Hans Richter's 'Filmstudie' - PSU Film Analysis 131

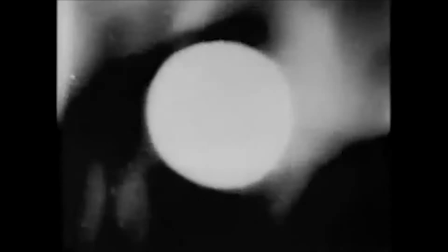Filmstudie is an early abstract experimental film created by Hans Richter.
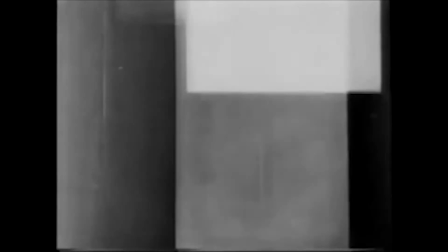The short piece contains images of shifting geometric shapes, ambiguous avant-garde footage,
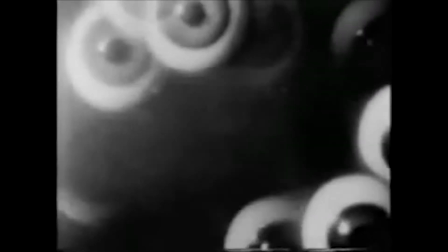flying and swiveling eyeballs, and the repeated images of this woman's face.
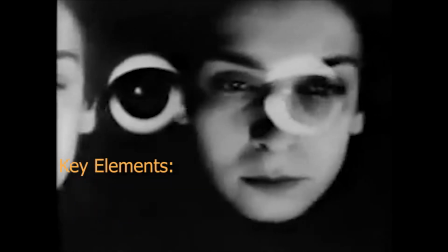We see a lot of raw experimentation with lighting, movement, and superimposition.
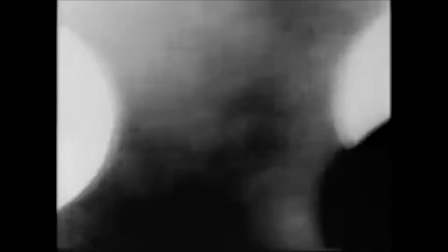After viewing the piece, we may ask ourselves, what is the meaning of this short film? Our desperate search for a connection or formula to find a clear meaning will fall short,
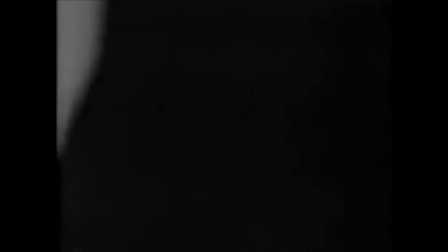as is the point of this film being not only an experimental work, but an abstraction as well. First, we're going to start off with a description of what abstract filmmaking is.
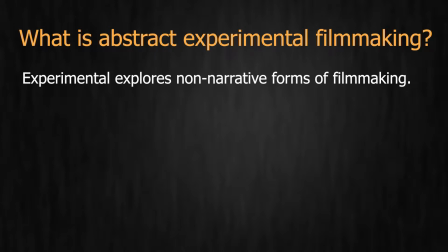Experimental filmmaking is a discipline that explores alternative technique to conveying non-narrative forms of filmmaking. It offers a reevaluation of traditional cinematic conventions. Abstract filmmaking is a subgenre of experimental.
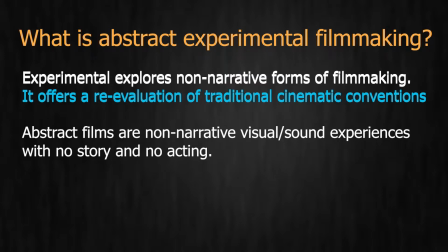Abstract films are non-narrative visual sound experiences with no story and no acting. Instead, abstract films seek to present the rawness of certain filmic elements. Abstract form is an exploration of cinematic conventions. Secondly, mise-en-scène.
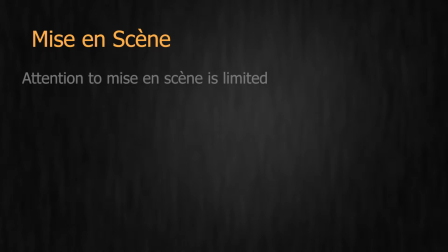In this film, we notice that mise-en-scene elements are very limited.
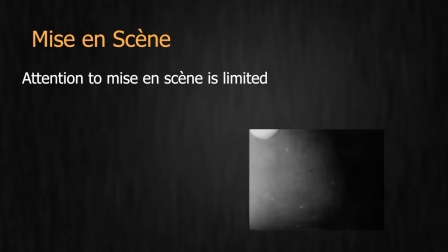Well, aside from all the floating eyes, there is a lack of external elements in the mise-en-scene.
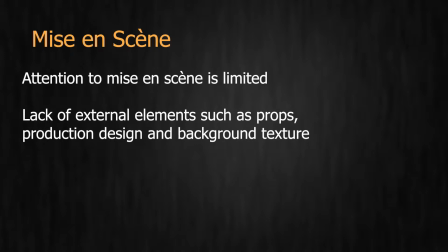There weren't many objects used in making this film. Instead, the film relies on using editing techniques to convey the style. There are many contrasting shapes of black and white, which led us to believe that this is a motif of this film.
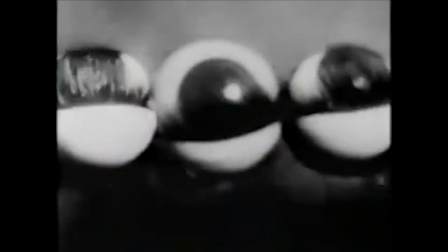The theme of black and white can be seen in the eyes, or in the white lines and shapes that are in the black background.
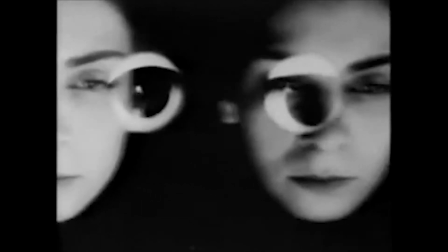And to highlight all of that, the film uses low-key front lighting to give the frame less depth and help isolate the subject.
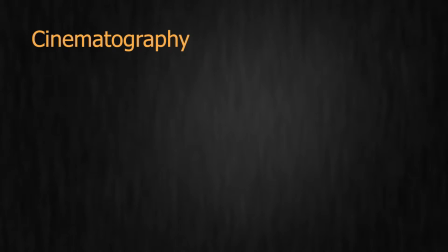Next, cinematography. While Filmstudie is an early experimental film, it uses a lot of cinematography tools that are still used in film today. One of the most prominent techniques used is superimposition.
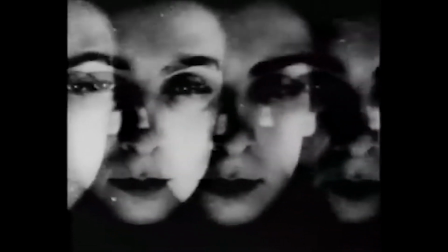Superimposition happens when two images are put over each other in a frame, allowing the viewer to see both things happening at once.
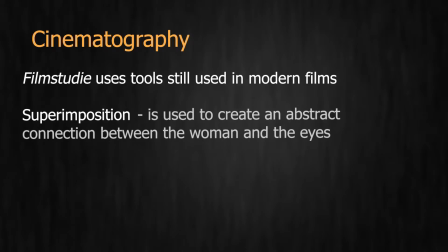In this film, superimposition is used to create an abstract connection between the woman and the eyeballs, and also to create the illusion that there's more than one woman.
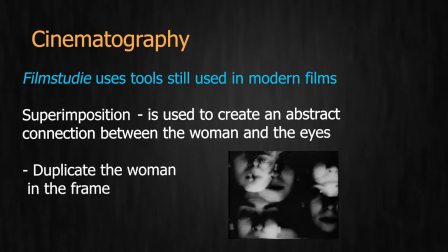Superimposition is still used in modern film, like in this shot from Kill Bill Volume 1.
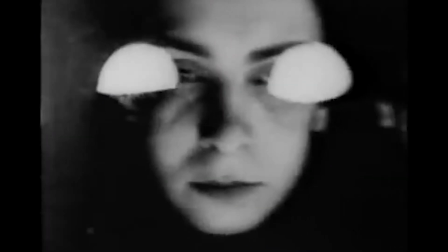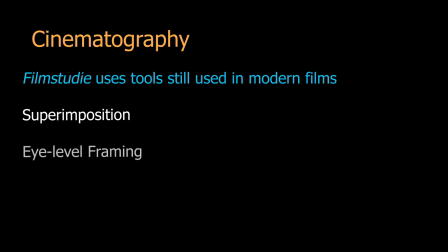Another cinematography technique used is the eye-level framing of the woman.
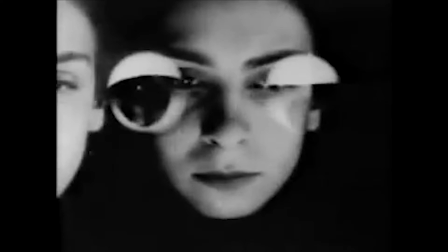Eye-level or head-on framing is used to make viewers feel more connected to a subject on camera and makes us view them in a more neutral way,
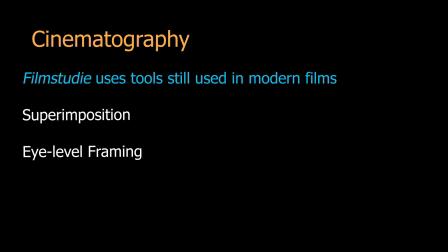as opposed to a high or low-level shot. Another thing that's really interesting about this film's cinematography is a lack of camera movement.
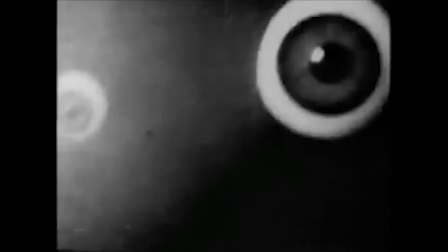While things in different shots move in and out of the frame, the camera stays completely still.
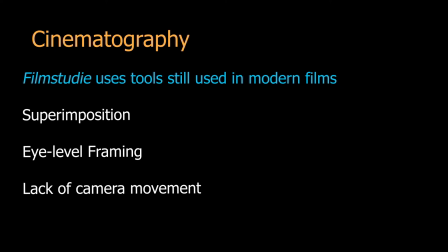This and the use of non-symmetry in some shots help to slightly unsettle the viewer, which may or may not have been Hans Richter's intention.
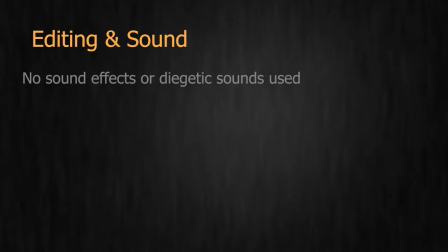Next, editing and sound. While the film doesn't contain any sound effects, it does have a wide variety of brass and percussion instruments playing in the background. This music gives off a very intense, mysterious, and suspenseful theme to all the images shown.
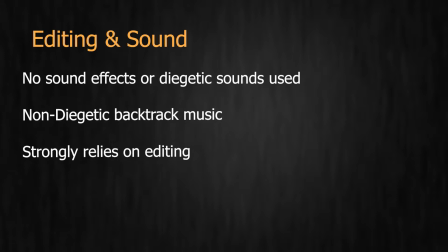Probably one of the most notable things about this film is the editing. There are many scenes that use a superimposition technique.
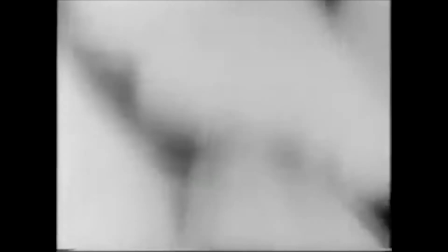The artist also loves to catch our attention by flashing shots of the moving eyeballs across the screen, and then cutting to some shots of different shapes,
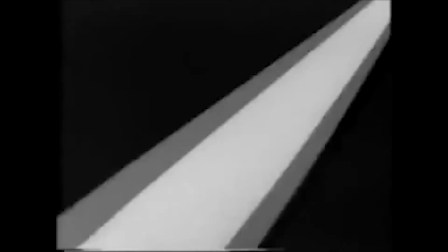such as moving circles and rectangles, as well as some very stylistic cone shapes moving back and forth that almost looks like Hollywood spotlights.
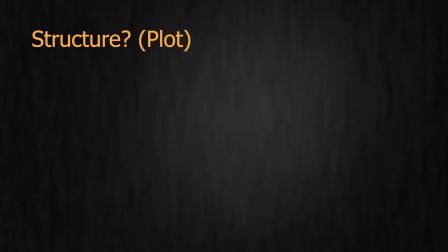Finally, structure. As an abstract experimental film, there is no focus on creating structure, and instead we believe that this film was most likely created as a session of
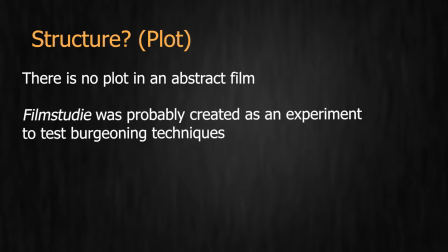experimenting for filmmaking technique when filmmaking was still a relatively new medium.
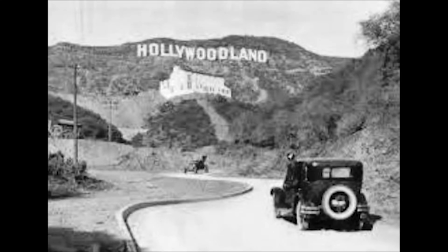In 1925, many processes were still undiscovered and unrefined.